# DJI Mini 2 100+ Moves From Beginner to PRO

I created this video consisting of moves you can use when you're out flying with the Mini 2. I'm not going to go through each and every move, but I'll go through the factors that'll change the atmosphere and feeling of your content. Depending on how you fly, will change the story of your shot. This video contains 3 parts. Part 1 is adding variety to your shots. Part 2 is common types of drone shots. And part 3 is a collection of drone shots where I show you how to perform each one of these moves on my controller.
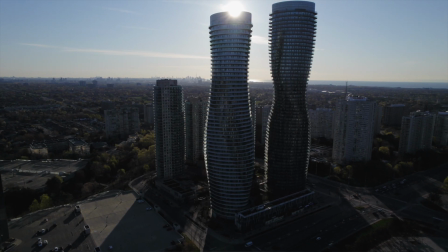0:58 Between these 3 parts, you can perform numerous moves in your videos.
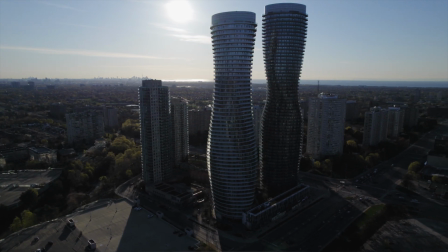1:04 Before I begin with part 1, there's 2 things I'd like you to know. The first thing is, if you want to learn about camera settings to get better looking footage, I'll put the beginner's guide in the description below, and you can also find it at the end of this video. The next thing is that your story is going to decide how you fly. You really want to think about your scene or your subject and then choose a drone shot that'll tell the story. It's better to think story first and then filming it after, instead of just taking off and deciding what type of drone shot you want to use after.
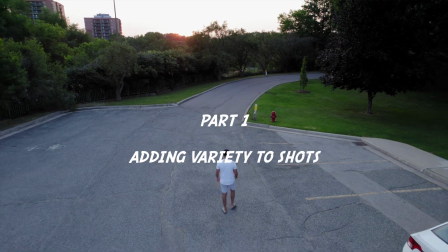1:38 Let's start with part 1, beginning with speed. You have the options of Cinesmooth, normal, and sport mode.
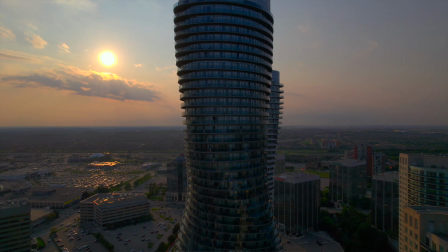1:45 Something slow will appear more cinematic in Cinesmooth mode,
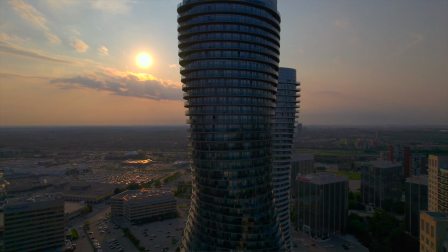1:49 while faster speeds in sport mode will add energy to your footage, and normal mode sits somewhere in the middle.
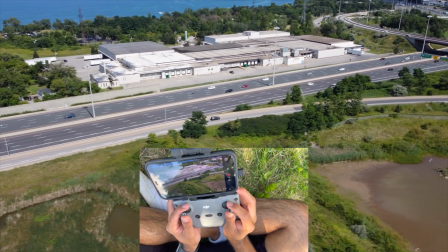1:55 If you want to increase the energy, you're gonna put it in sport mode to capture the shots with lots of movement.
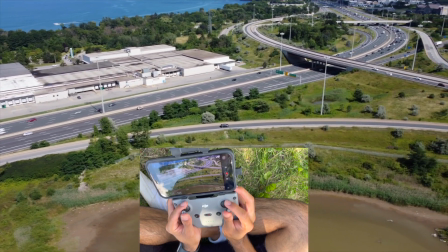2:03 If you want to shoot something grand and epic, you want to shoot at a slow speed.
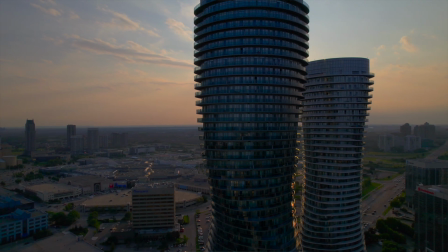2:08 In between these 3 speeds, you can gently push the sticks so you're not adding full force, which controls how fast the Mini 2 moves. Mostly, I put it in Cinesmooth mode and push the sticks half the way that they can go and get even slower shots.
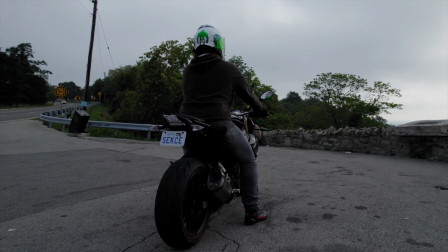2:23 So you're going to have to practice these controls. Now let's talk about height. How high you fly is going to decide how your footage looks.
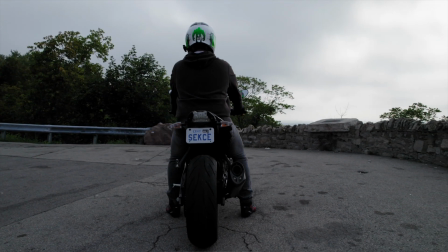2:30 You can tilt the gimbal up 20 degrees, which gives you more flexibility with how you can fly your drone.
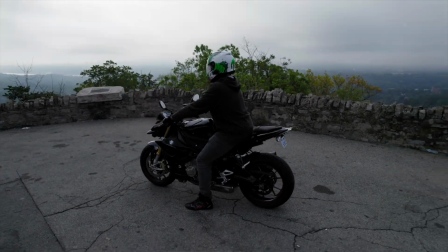2:37 You can fly lower than your subject and point it up, be at eye level and above eye level,
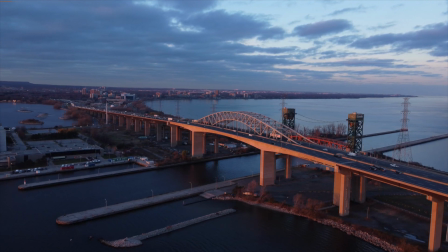2:44 and go higher and point the gimbal down, and also be completely above your subject or scene.
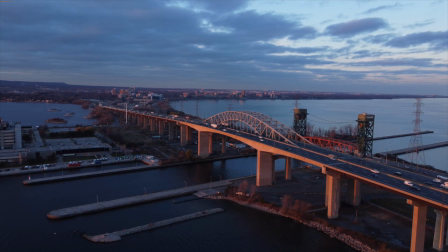2:50 The height makes a difference in how your shot is gonna look. Next up is distance.
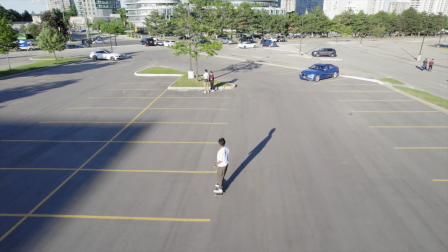2:56 How close or far away from your scene or subject you fly adds variety to your shots.
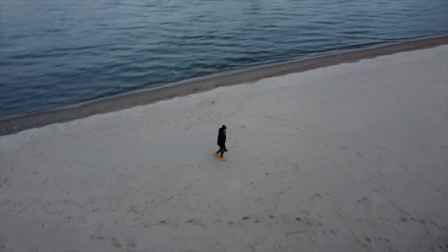3:01 The closer you are to your subject, your audience will be focused on that subject,
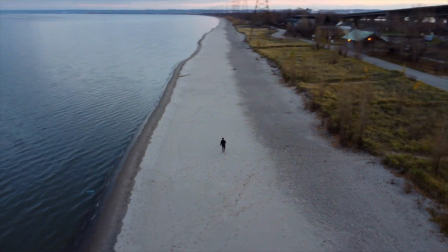3:06 whereas if you're far away and your subject is mini or tiny, the focus is the scene in the distance.
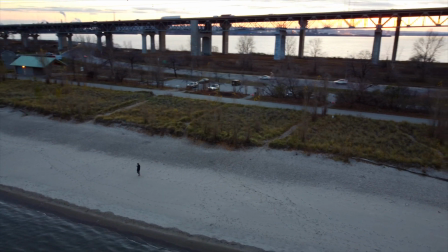3:15 Play around with this to add detailed or wide shots depending on what you want.
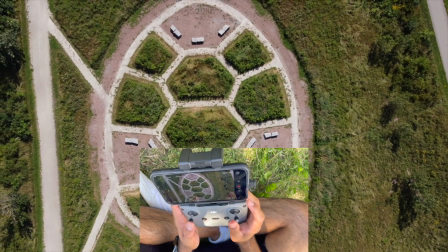3:20 Next is gimbal movement. You don't have to always have your gimbal pointed straight when you can point it up or down, or even straight down.
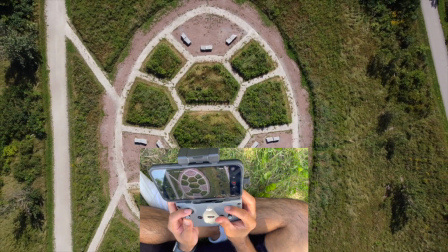3:29 This is a major factor in adding variety to your shots by adjusting the
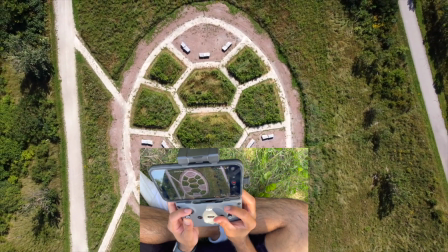3:34 gimbal and moving up or down or away or closer from your subject,
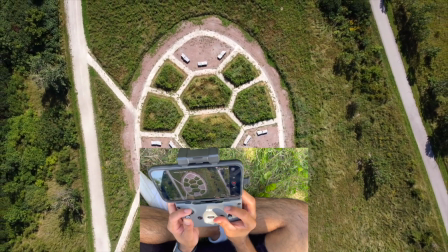3:39 which changes how the shot feels. These are 4 factors you want to think about when you go out filming, because just combining these will help you achieve 20 to 30 shots, as each one creates a different style of movement. Let's get into part 2, talking about different kinds of drone shots, but these aren't the only ones, but these are commonly used.
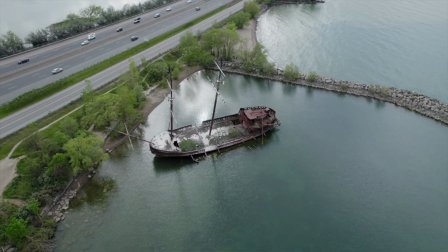3:59 The intro shot. This is a technique to introduce or establish a scene.
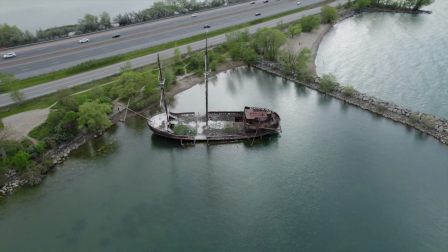4:04 This helps the audience see the bigger or wider view of your scene,
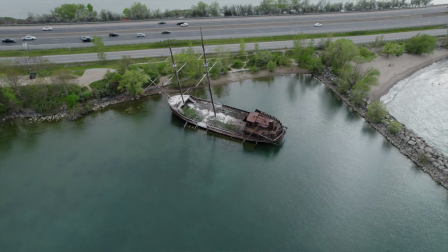4:09 which can be used to introduce where you're at in the scene.
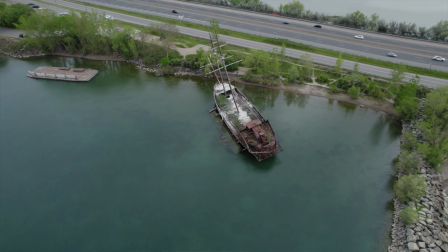4:13 Drones are perfect in filming these shots, as you can fly them high in the sky and far away to show everything in the distance.
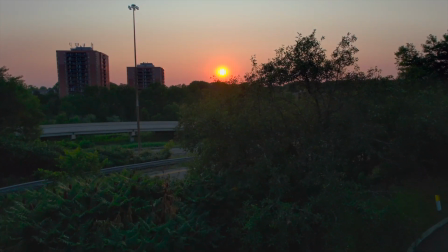4:22 Reveal shot. This is where you fly to focus on one part of the scene of a subject and then reveal something different.